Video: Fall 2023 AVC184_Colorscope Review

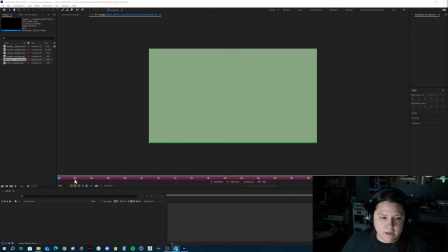All right, let's watch Jade's.
Green is the color of nature, such as grass, trees, and leaves.
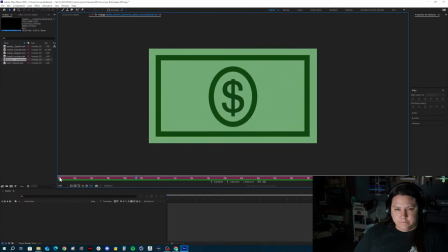Common association with the color green are money, health, and envy.
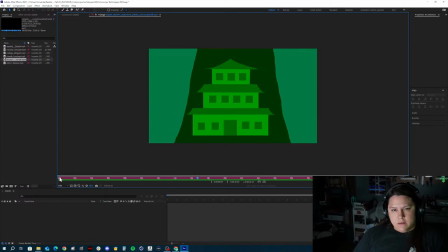Green is the lucky color in Chinese culture. It is a symbol of wealth, rebirth, fertility.
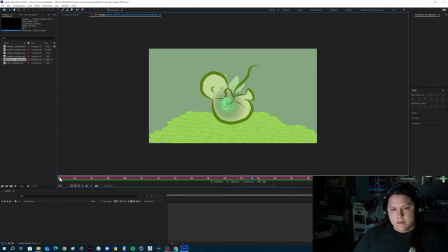Green is also the color of jade. This is the luckiest and the most valuable stone in Chinese culture, known as the Stone of Heaven.
Cool.
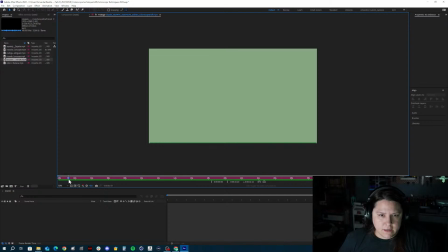Nice. Good start on here, Jade. Let's go through and break it down a little bit.
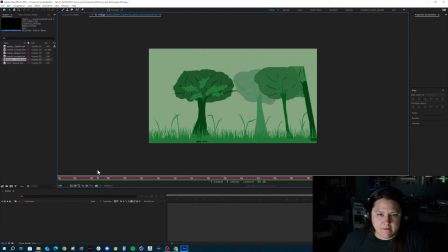I think this scene here, maybe you could have the grass coming up on screen like this.
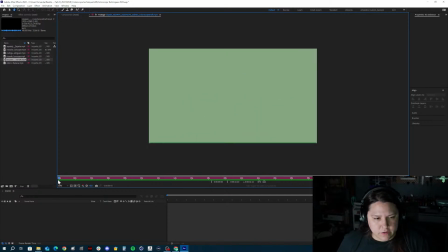I would have this happen earlier though.
Green is the color.
Right when you start talking is when the animations should start. And that's for all your guys' videos. So that is the first thing that I would make the change on is bring these onto screen earlier.
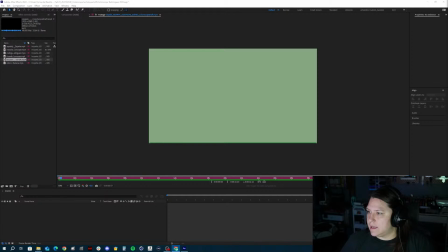So we're not just sitting and waiting for something to happen on screen. And then let me see here real quick.
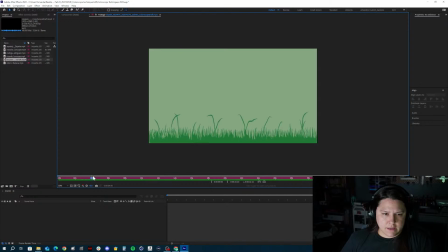And then instead of, so I don't care that the grass is rotating up. That's fine. But what I would do with the trees, because the trees have like a hard edge here, where the drawing ends and up at the top.
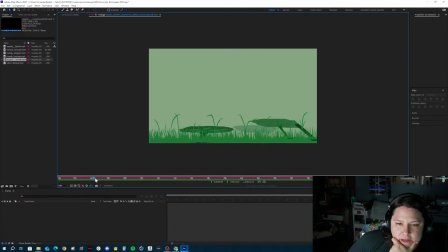So instead of animating the rotation in the Z plane,
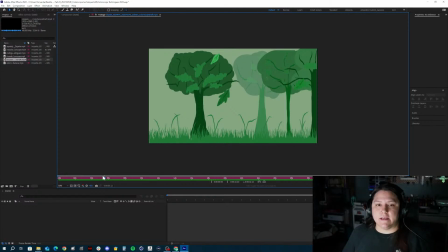I would have these maybe come in separately from the side. So maybe the trees come in on screen from off screen on either the left or the right side and move into the scene that way.
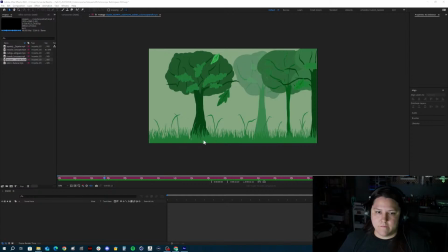And I think it would give it a little bit of a variation here, versus just having it like move rotating in.
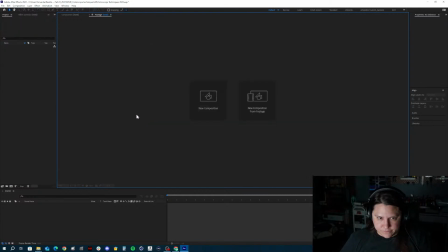So, oh, let me see here. What did I do? No. There we go.
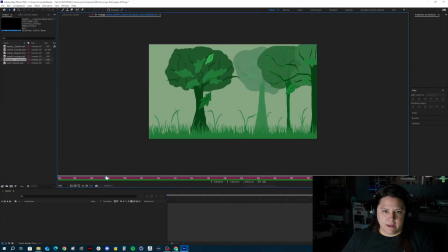It's like, what happened here? So yeah, instead of them rotating in, I would have maybe
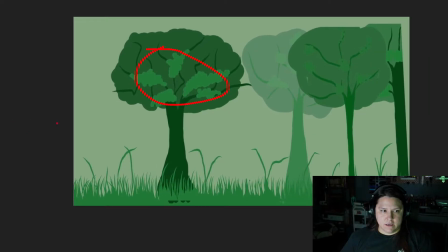this tree coming in from this side this way. Maybe even this tree coming in from this side this way, and these two trees and this one coming in from this side into the scene.
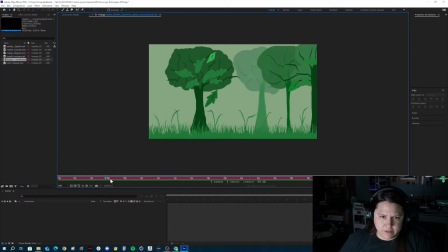And it would just vary it a little bit differently. And then we don't see those hard edges.
Common association.
The leaf is cool. I would have this slower going over the
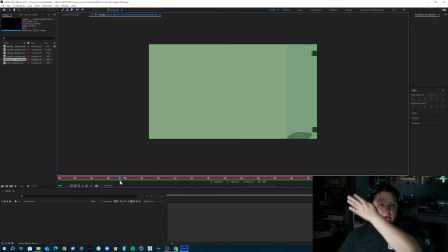scene as a transition so that we can see the transition and appreciate it.
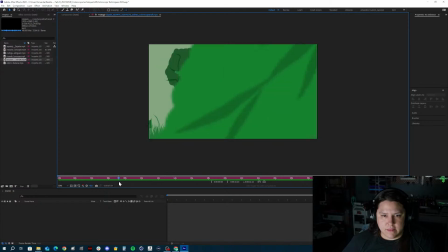So I would slow that little section down right there.
Common association with the color green and money.
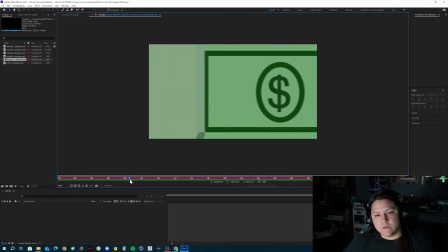So it could reveal that money. So the money could already be here, right?
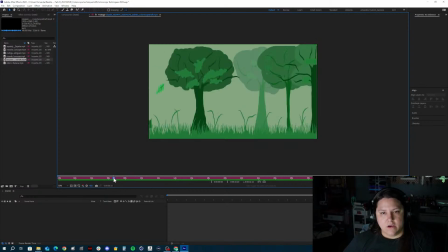And then that green leaf would swing over to reveal that dollar bill that's already there.
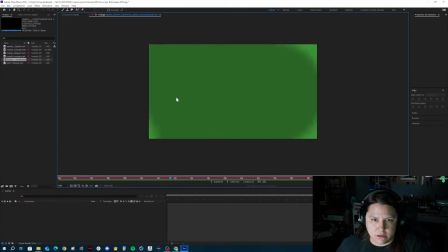And that way you don't have to animate the position.
Green is the lucky color in Chinese culture. It is a symbol.
There we go. I like the curtains that come down.
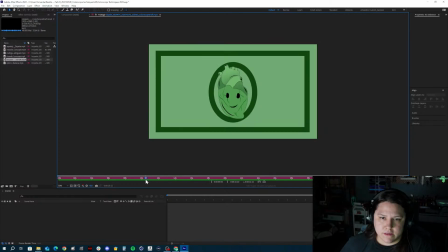The 4-leaf clover is cool. This part here, cool job on like warping that.
Greens.
Interesting with the heart for the emotions.